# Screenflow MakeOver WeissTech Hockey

Jeremy Weiss owns WeissTech Hockey, which is a going concern for hockey camps and hockey coach training.
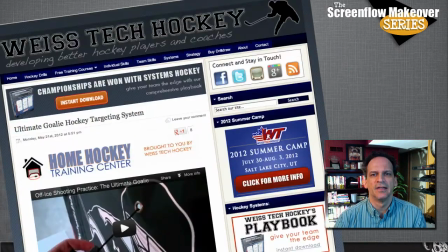15s
He operates out of Salt Lake City, I think, and apparently lives and breathes hockey and hockey training.
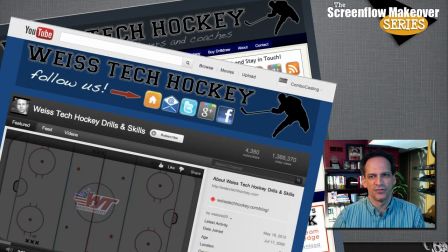22s
Now, he already has an active and successful YouTube channel where he touts hockey training products to coaches. One of the challenges Jeremy wants to tackle is to make his drill videos more interesting and engaging, and was also looking to add to the shareability of the Screenflow videos on YouTube.
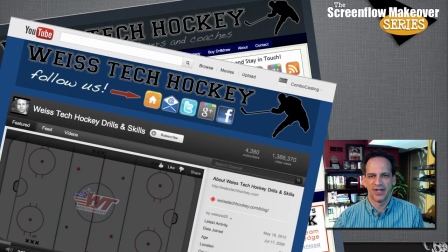41s
Jeremy's got a lot of activity on his YouTube channel already, and whenever he uploads a video, he basically sends it out to his email list of subscribers plus his subscribers on the actual YouTube channel.
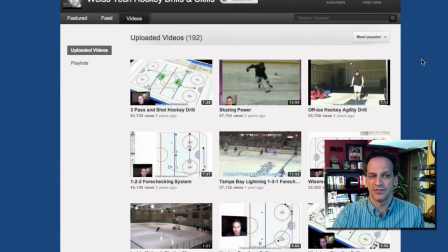53s
So as a result, he gets a lot of views on each video. So in my opinion, he's already right there.
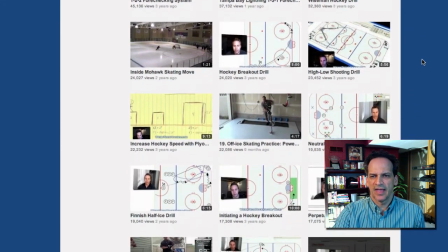60s
He's putting out some quality content. Here's a look at a typical hockey drill video he uploads.
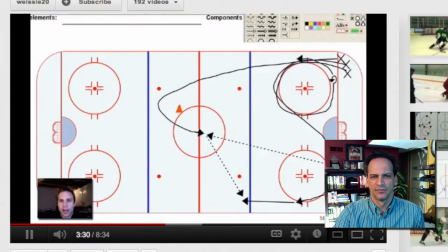66s
Here's what happens at this point.
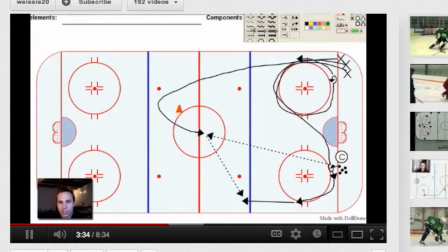67s
And as you can see, he uses a drill program that actually plays on a PC, and so he records it on his Mac using a bridge program. That's fine, I do that too. Okay, now these do get a little technical, and with some of the ones that I saw,
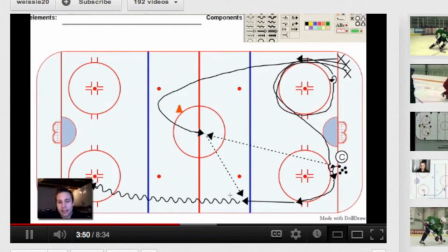84s
although he's very well spoken, they become somewhat stale, at least visually, because they're too static. Flat screen, and you're basically drawing on a diagram. So one of the things I recommended is to add non-static movements to the rink.
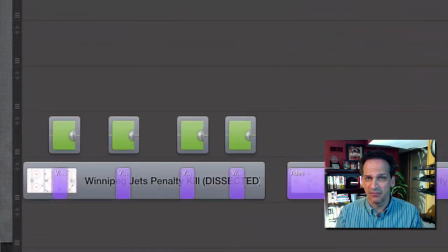101s
So Jeremy, if you just use a few different angles and maybe every 30-45 seconds do some sort of rotation, perhaps even adding a sound effect,
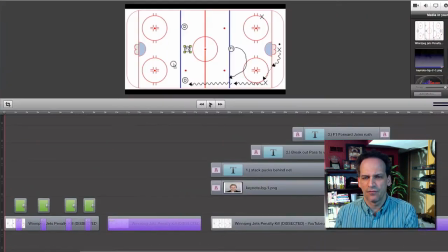111s
you can add some visual interest and perhaps even allow for focus shifting from one end of the rink to the other.
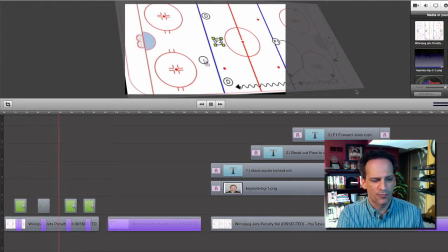118s
And that layout in Screenflow, pretty simple. I know you can handle that.
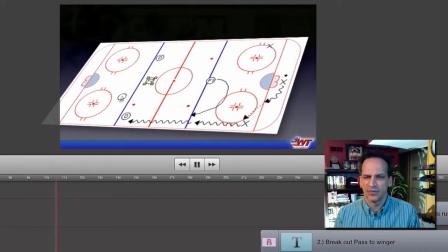122s
Another thing is that you make a lot of different videos, some with live video and others with instruction and a webcam.
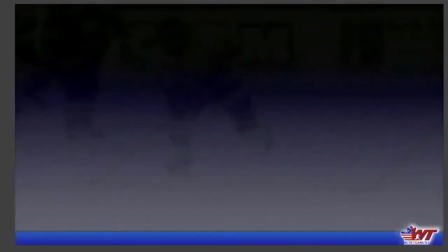129s
But I really urge you to get a standard branded background that you can use in all the videos, no matter what they are. I'd also like to see you mix up your lessons, adding further display options where you can summarize your drills and practice.
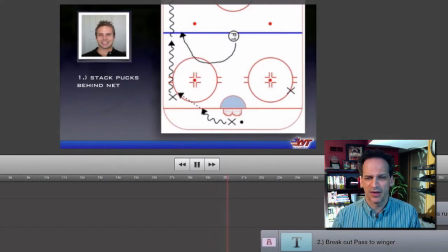146s
Because one of the things I noticed, and even as a hockey player myself, was that during some of the longer drills, I lost track of the steps and could have used something like this to sort of help me,
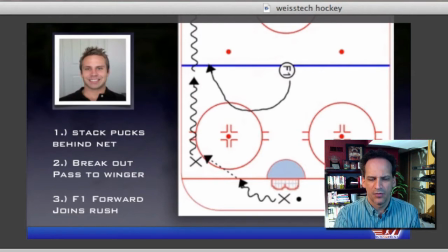159s
focus back on exactly, what step you're on and what you're explaining at that stage. So therefore, you can zoom in and out of these alternate views,
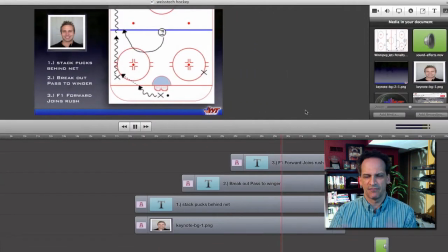169s
coming in and out to the steps and then focusing back in on the rink. I like that idea. It adds for, like I said, non-static movement.
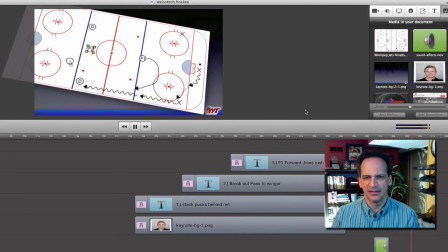178s
Plus, when you're getting into the nitty-gritty detail of the lessons, you can do a little recap here by using those subtitles.
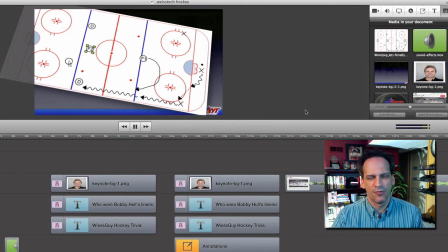186s
And again, once you have that background, that's really easy to do in Screenflow because you're just adding text alongside your lessons.
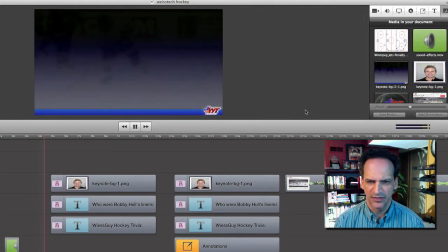194s
Okay, now as for the shareability, I think getting your comments and YouTube video activity up is key to that. One thing that Jeremy and I discussed beforehand is that he thought the competitive level among hockey coaches kept them from,
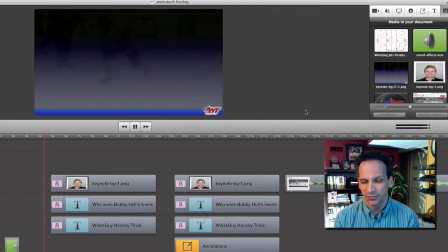210s
community involvement and sharing too much with other hockey coaches.
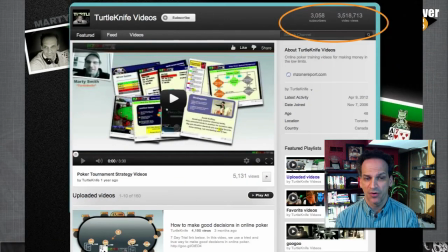215s
Personally, I was in a similar spot myself with my poker videos, offering lessons or drills, if you will,
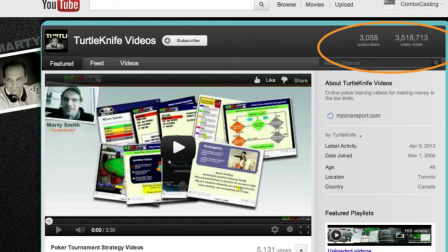221s
to very competitive poker players who, if we're at the same table, they would likely have a hate-on for each other. So I think you can get around that. It's still a worldwide market, and there is a huge level of anonymity to it, and especially with commenting,
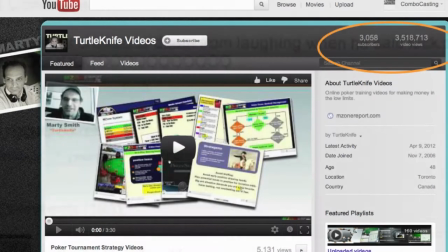238s
where your YouTube ID would potentially mean nothing to other people reading your comments. Now, once comments start on your video, they can last for years, and I feel this is really what you need to concentrate on.